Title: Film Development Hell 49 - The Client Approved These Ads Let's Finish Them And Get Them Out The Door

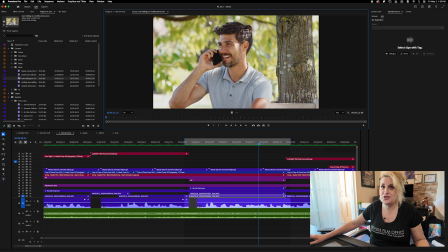[4:09]
And he has sent me this shot, this shot, this shot, and this shot. My gut reaction right off the bat is going to be this one. Let me just throw it into the timeline, kind of get it in shape,
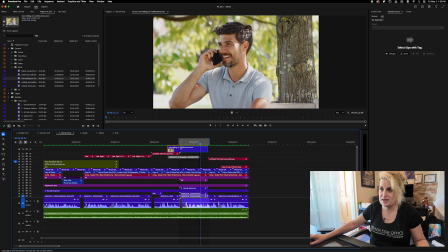[4:24]
then maybe export it out to Resolve and bring it back into Premiere, because I color everything, in, like I said,
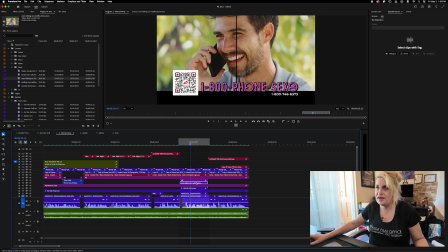[4:30]
in Premiere. So I'm just going to bring it over here. That black line is the layer above it. So all I'm going to do is get this into the right size. So just doopy doopy doop.
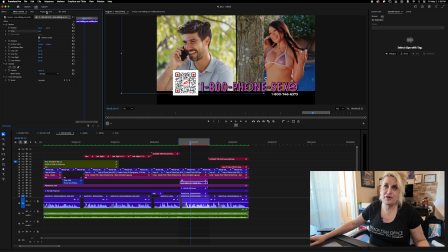[4:48]
And you know, it would probably be better if we flip that. So let's find the effect to do a quick vertical, horizontal flip. And let's get back to the effects controls and kind of bash this into shape somewhat.
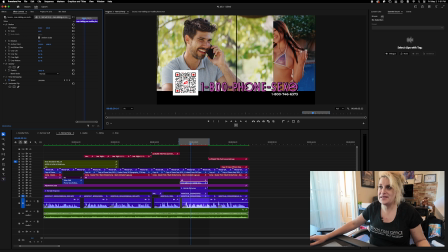[5:06]
I like this because he's clearly outdoors and so is she. So I think this could work. The other effect I'm going to put on this shot is a crop, so that when I go in here and I pull this back on the right, we can get it
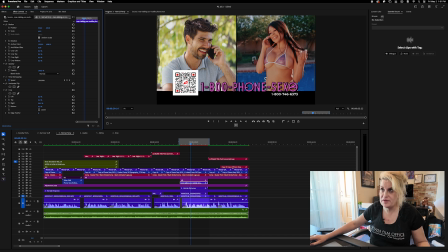[5:26]
27s, so somewhere between 27 and 26. Let's try 27.5. Boop. Oh no, what am I doing wrong? 26.5 is what I meant. Perfect. So it's just cropping that to that.
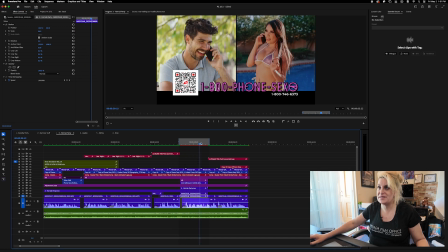[5:44]
Let me just take a quick look at that in terms of, yeah, that works.
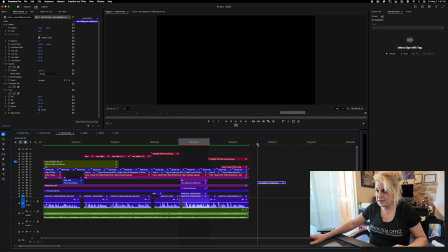[5:51]
But I don't want to do the color in here. So all I'm going to do is, why is this, oh, let me put that there. Okay, cool.
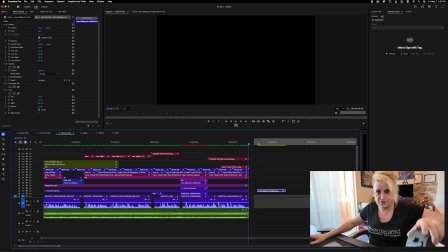[6:06]
Why is that not jumping? I'm pressing my button on my control surface and it is not doing what it should be doing. Which is weird. That is super weird. Okay, whatever.
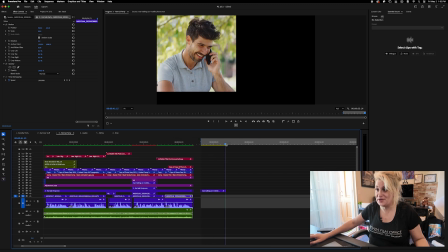[6:22]
Let's just do this the old-fashioned manual way. I'm trying to put in and outs on this clip because I'm just going to export this clip as it is as a patch for color. What was I looking for?
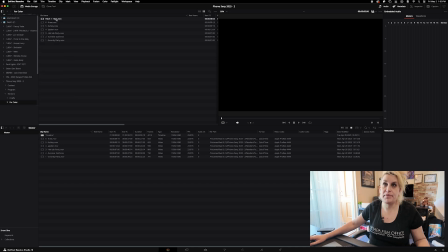[6:41]
Oh, yeah. Patch. That's the shot we want.
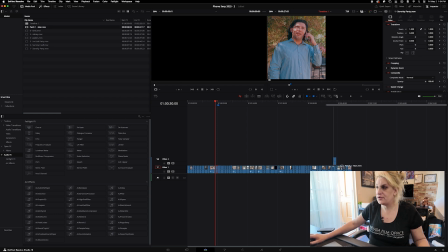[6:47]
So let's just throw this at the end of this bacon blade, which is all the other spots. And let's just color up this shot real fast.
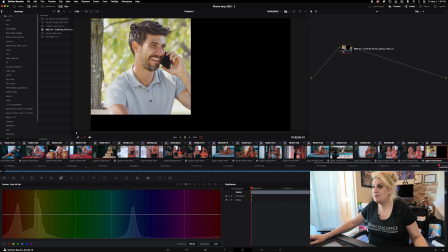[7:05]
Okay, the first thing I'm going to do is put the same LUT on it that I had with my monitor LUT.
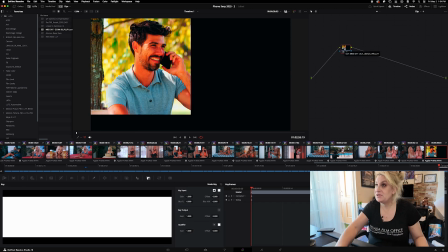[7:14]
Obviously this is really extreme, so I'm just going to bring down the key on that a lot just to give it a tiny bit of life there. So before, after, okay. Next up, I might do some contrast.
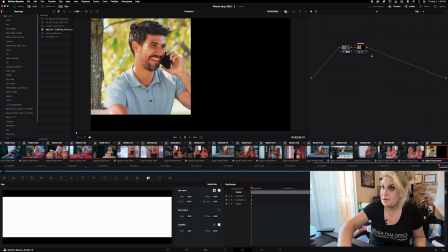[7:32]
So let's bump up the contrast. And I think that's not looking bad, but the exposure, EXP, I want to judge the exposure by having a false color.
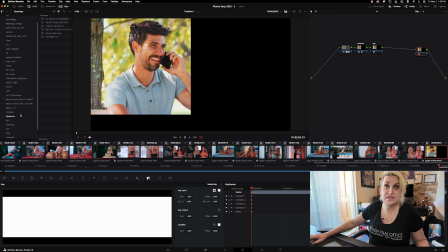[7:56]
Where would it be? Where's my false colors? Oh, here, my false color LUTs.
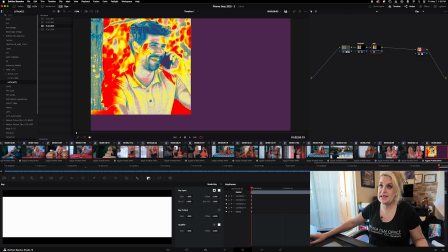[8:03]
So I'm going to throw this on, and that is telling me that his face here on the reds is a little too hot.
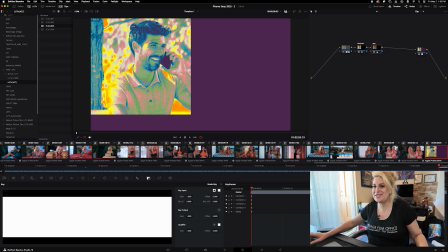[8:10]
And the reason to do this is just to keep it all uniform, all the shots.
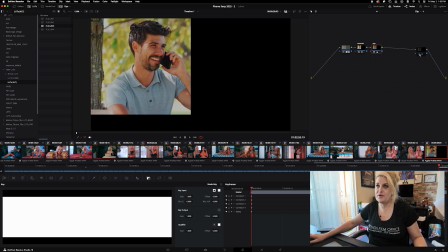[8:15]
So that's how we deal with that. And that's looking pretty good.